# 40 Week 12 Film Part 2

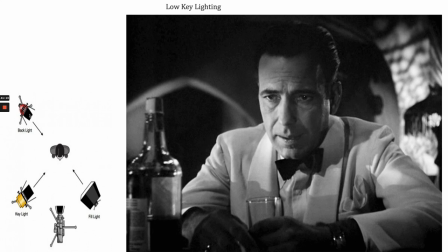2471s
What that means is there's going to be a backlight, which is going to provide some type of a way of making the shoulders kind of pop away from the background. There's going to be a key light, which is going to be the brightest light that's shining on the individual.
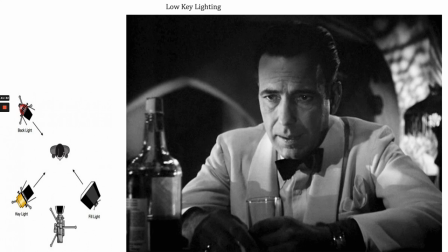2489s
And then there's a fill light that's supposed to fill in the shadows, right? And it doesn't necessarily have to be that the key light's on the left-hand side and the fill light's on the right-hand side. They can swap them, right? The key light's just the brightest light, and the fill light just kind of fills in the shadows.
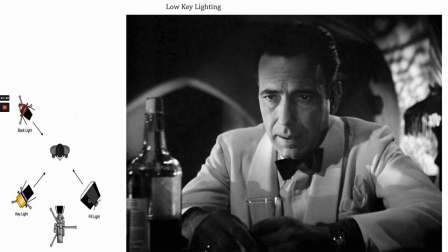2503s
And so low key lighting, what that means, and it's kind of a misnomer because the key light's really the brightest light. It really just means low fill light, right? So that means this fill light is not very bright.
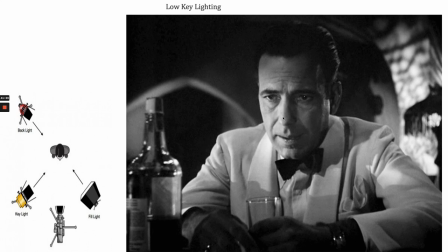2515s
And so here you see the key light that's shining on Humphrey Bogart's face. This is from Casablanca, as he's contemplating about why Ilsa has left him. And then over here you have a low fill light that's creating this shadow on his face.
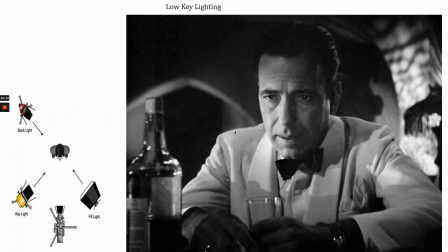2531s
And then you can see the backlight on his shoulders. You can see there's this rim, it's also known as rim lighting, on his back shoulders and kind of the back of the head in order to make him separate from the background, right? Just to make him kind of have that three-dimensional look that they're going for. So that's the 3-point lighting system.
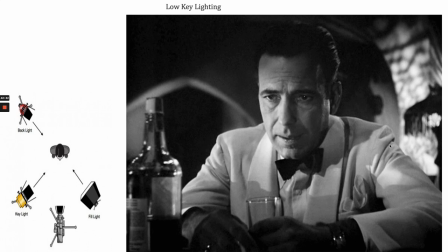2548s
Whenever there's low-key lighting, generally that's supposed to evoke kind of intense moods, moments of darkness, moments of anxiety, moments of difficulty. A lot of horror films are shot in low-key lighting or suspense, right?
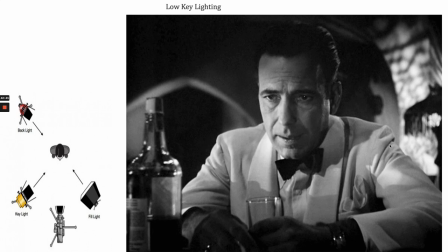2562s
In this particular film, this particular moment, this is kind of a dark time for Rick as he's struggling to compensate, or not to compensate, but struggle to come to terms with his past. And so they chose low-key lighting. There's also high-key lighting.
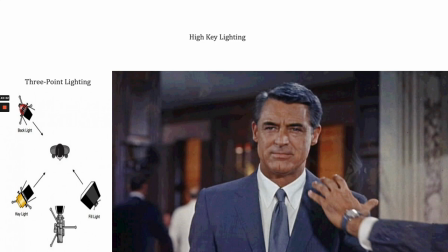2581s
So again, what we see within this one is coming from North by Northwest. You'll notice that there is a key light shining on Cary Grant's face, and then the fill light fills in almost all of those shadows. And so high key lighting, and then you can notice also just the rim light or the backlighting here that's just on the shoulders.
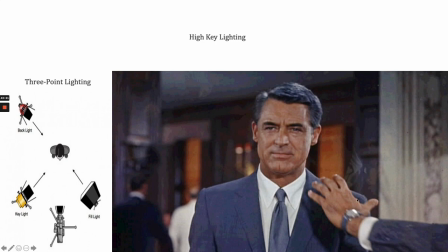2599s
You can notice that there's a bit of light that on him to kind of separate him from the back, and just kind of a halo around his head to kind of that three-dimensionality. High key lighting is generally used for moments of happiness or comedies, right? Not necessarily something that's deep or dramatic.
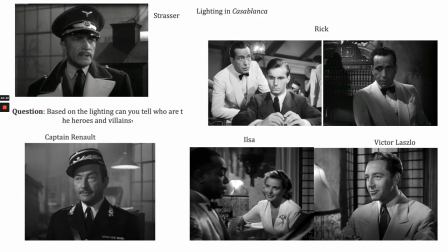2619s
But as we think about how lighting is used, we're going to end this semester by taking a look at Casablanca. And so I'm going to kind of introduce some of these elements to you. I want you to think about the lighting and how we can use it to interpret information, right?
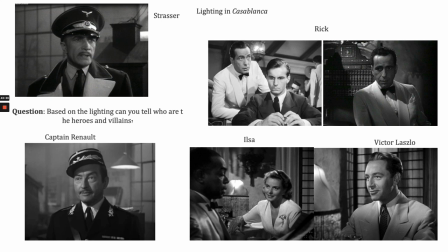2636s
Based on the lighting, can you tell who the heroes and who the villains are within this particular film? And so we take a look at, I think his name is General Strasser. I think he's a general. As we take a look at him, is he a bad guy or a good guy? As we take a look at Captain Renault, is he a bad guy or a good guy?
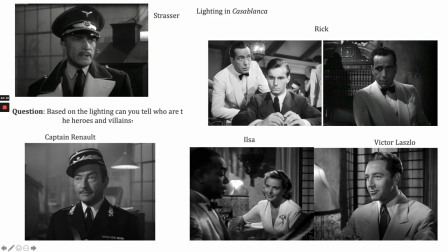2656s
Again, you can kind of tell that the key light's coming from, in this particular shot's coming from the right-hand side, and then there's a low fill light on that on our left-hand side. Same kind of idea with Renault, but this time the key light is on our left-hand side and the fill light's on the right-hand side.
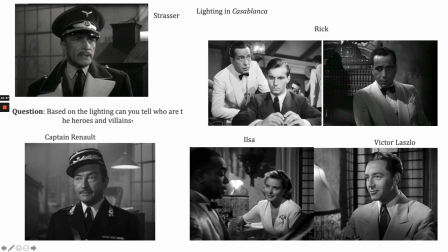2674s
So again, where is he at? Is he good or bad? As we take a look at Rick, is he good or is he bad? In this particular moment, he's going to struggle throughout, right? So there's going to be some moments where he's good, and there's going to be some moments where he's bad.
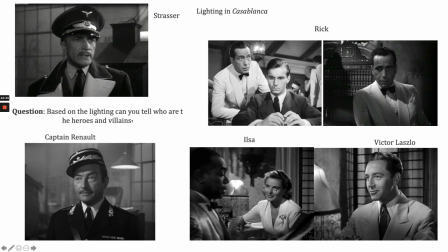2689s
And so lighting is part of telling the story. As we take a look at Ilsa, is she good or bad based on the lighting? As we take a look at Victor Laszlo, is he good or bad based on lighting? So lighting can tell us a lot of information.
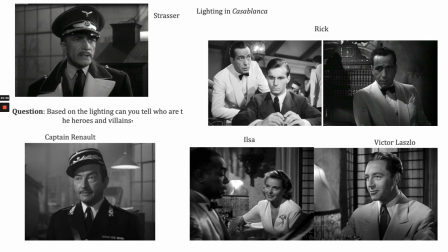2703s
Who we're supposed to identify with, who we're not supposed to identify with, how the character is feeling at any given moment, how we're supposed to think about the character at that specific moment. So it conveys a lot of information.